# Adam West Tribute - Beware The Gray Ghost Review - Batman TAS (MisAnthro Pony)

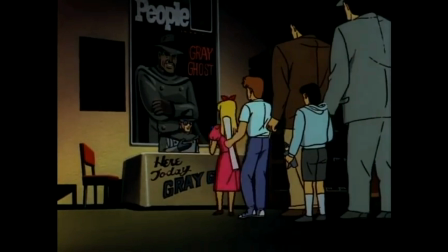(8:13)
Having learned that he needed to embrace his former role as the Grey Ghost in order to save the city, he's finally found a new purpose in his life.
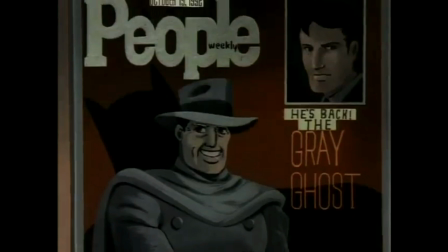(8:21)
He welcomes the Grey Ghost back into his existence and his return to the role seems to be improving his life. The city now sees him as a hero who helped Batman defeat a threat to Gotham and not just a washed up actor.
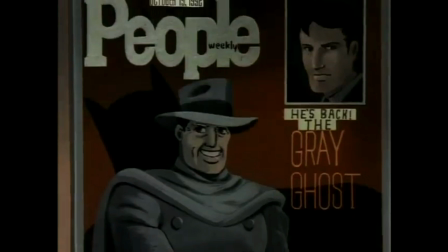(8:32)
With society giving him a new sense of appreciation, Simon is now more hopeful. Not just because he's back on his feet, but because he's found a new meaning in living. He sees the value of how anyone can make a difference if they put effort into it.
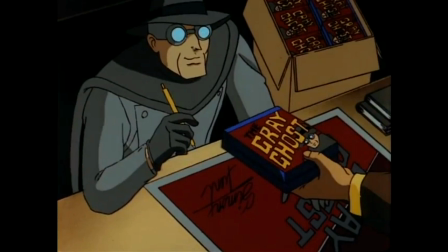(8:46)
The last bit is a fitting sense of closure for Simon Trent, Bruce Wayne, and their newfound camaraderie. As Bruce buys a copy of the show from Simon, he gives him a hint to who else he might be via a familiar choice of words.
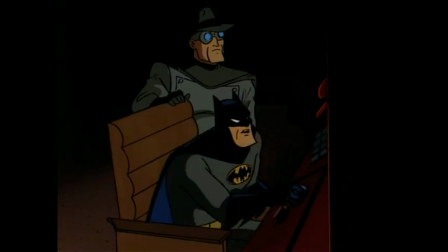(8:58)
The two then head their separate ways, proud of the trust that they gave one another. The team-up between Batman and the Grey Ghost, due to the choice of casting and how the story is set up, can easily be seen as this new Batman joining forces with the original Adam West Batman, and even the tone of the story itself seems to be influenced by the Adam West show.
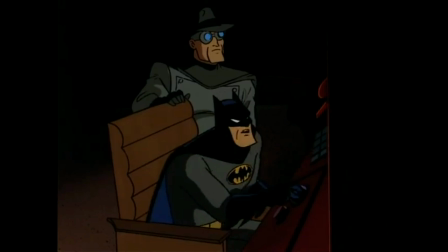(9:16)
The thing about this crossover is that there's a delicate approach to it and a strong respect for the idea itself.
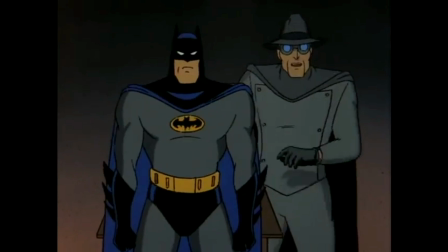(9:22)
They don't treat it like a silly gag, they behave very straightforward with the concept, which makes the story more relatable and insightful. Kevin Conroy and Adam West do a great job supporting each other and contrasting their differences.
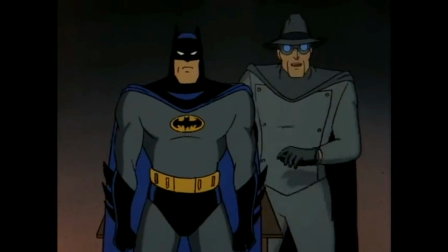(9:35)
The teamwork and friendship of their characters is paced evenly, and it becomes an important driving force in the narrative without feeling tagged on. For the time that this episode came out, this was a unique idea, and it was approached with an honorable sense of passion.
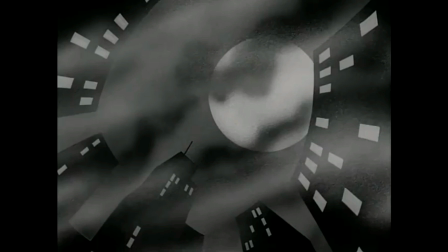(9:49)
There are some other things that are worth noting too. Obviously, the animation comes to mind. Like many episodes of the show, this episode's visuals put a lot of detail into making the story look highly cinematic.
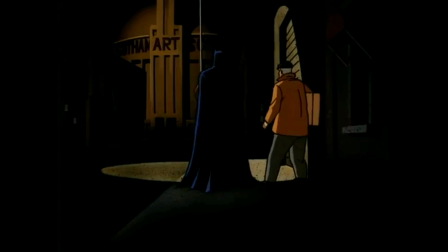(10:00)
The detail they put into shadows and the designs of the backgrounds feel like they have a lively sense of variety, making the settings feel more interactive with the characters and their actions.
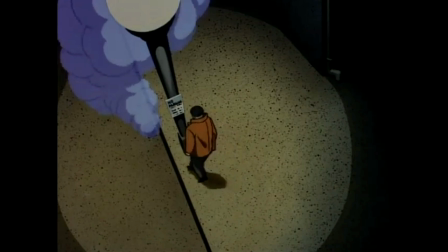(10:09)
There's a good mix of color schemes too, along with a different number of camera angles that are put to good use. It really feels like you're watching a comic come to life, and it fits with the style that the series and its tone work towards.
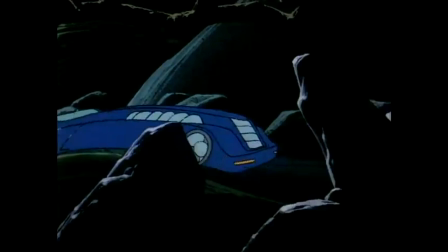(10:21)
It may seem low budget at times, and a few designs do look off-model, but it's mostly a visually intriguing experience.
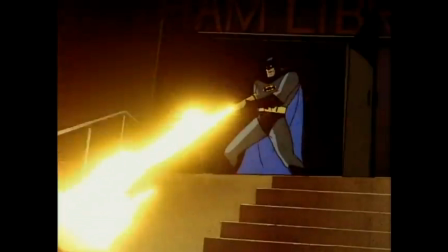(10:27)
The episode does have some loony writing, such as using a flamethrower by a public library, the Batmobile being unable to outdrive some toy cars,
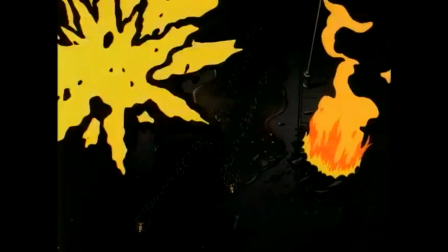(10:36)
Batman being unprepared for a common situation, and destroying a city block and congratulating themselves for it.
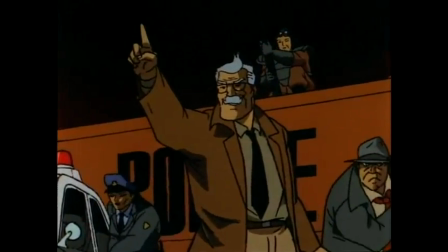(10:42)
I'm guessing the writing is taking itself less seriously because of how it feels like an homage to the Adam West Batman, which actually works to this episode's advantage. It never gets distracted from what it's supposed to be by forcing any dark turns into the story, which actually helps to make this loony writing feel justified.
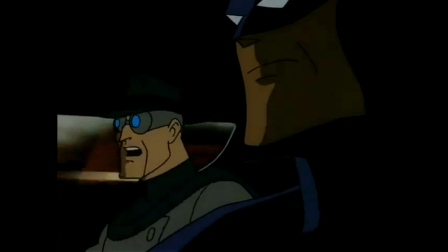(10:59)
It melts with the tone that the episode sets for itself, making it refreshing amongst other Batman episodes.
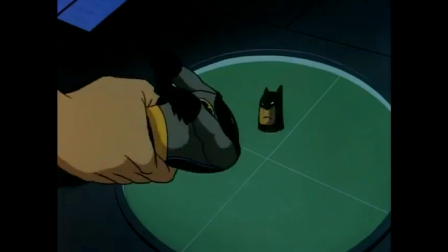(11:05)
The Mad Bomber himself isn't really interesting, as he just has no defined character other than going mad with power, and his motivations feel very out of line. I would say more, but I'd rather not spoil the villain's identity for those who haven't seen it yet.
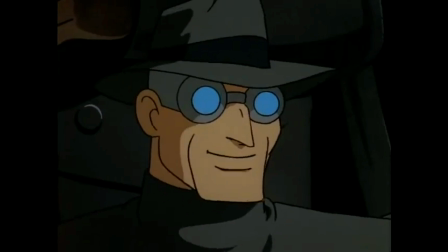(11:19)
Lastly, and most importantly, I adore the messages and morals this episode expresses. Through Simon's story we see how he manages to find a way out of a tough situation, find a new purpose in life, and see how he can make a difference by simply being the Grey Ghost. But when you think about it, it resonates something very special alongside the episode's themes.
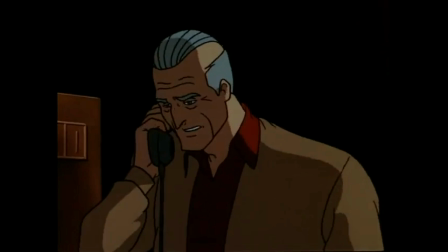(11:40)
A few times we see that Simon Trend was being denied work and common ground in the community because of his old reputation as the Grey Ghost. This is something that happens quite often in real life. People always think of their celebrities based on iconic roles that they take on, and if it's done too often, we tend to forget who they really are.
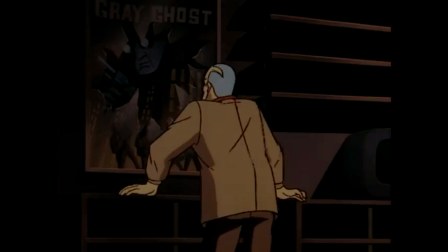(11:58)
They're a person first and an actor second, and we should never forget that about the celebrities we look up to. We can think of them as people who act out iconic characters, but we must always know that they're just like you and me.
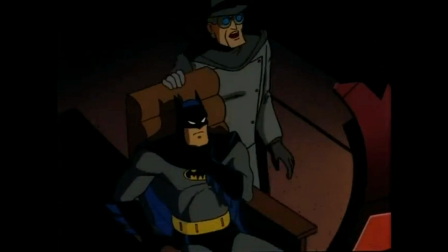(12:09)
The Grey Ghost was a hero who made a difference in Batman's life, which started a chain reaction of Bruce himself, making a difference in other people's lives. You think that's like Adam West's acting career in any way?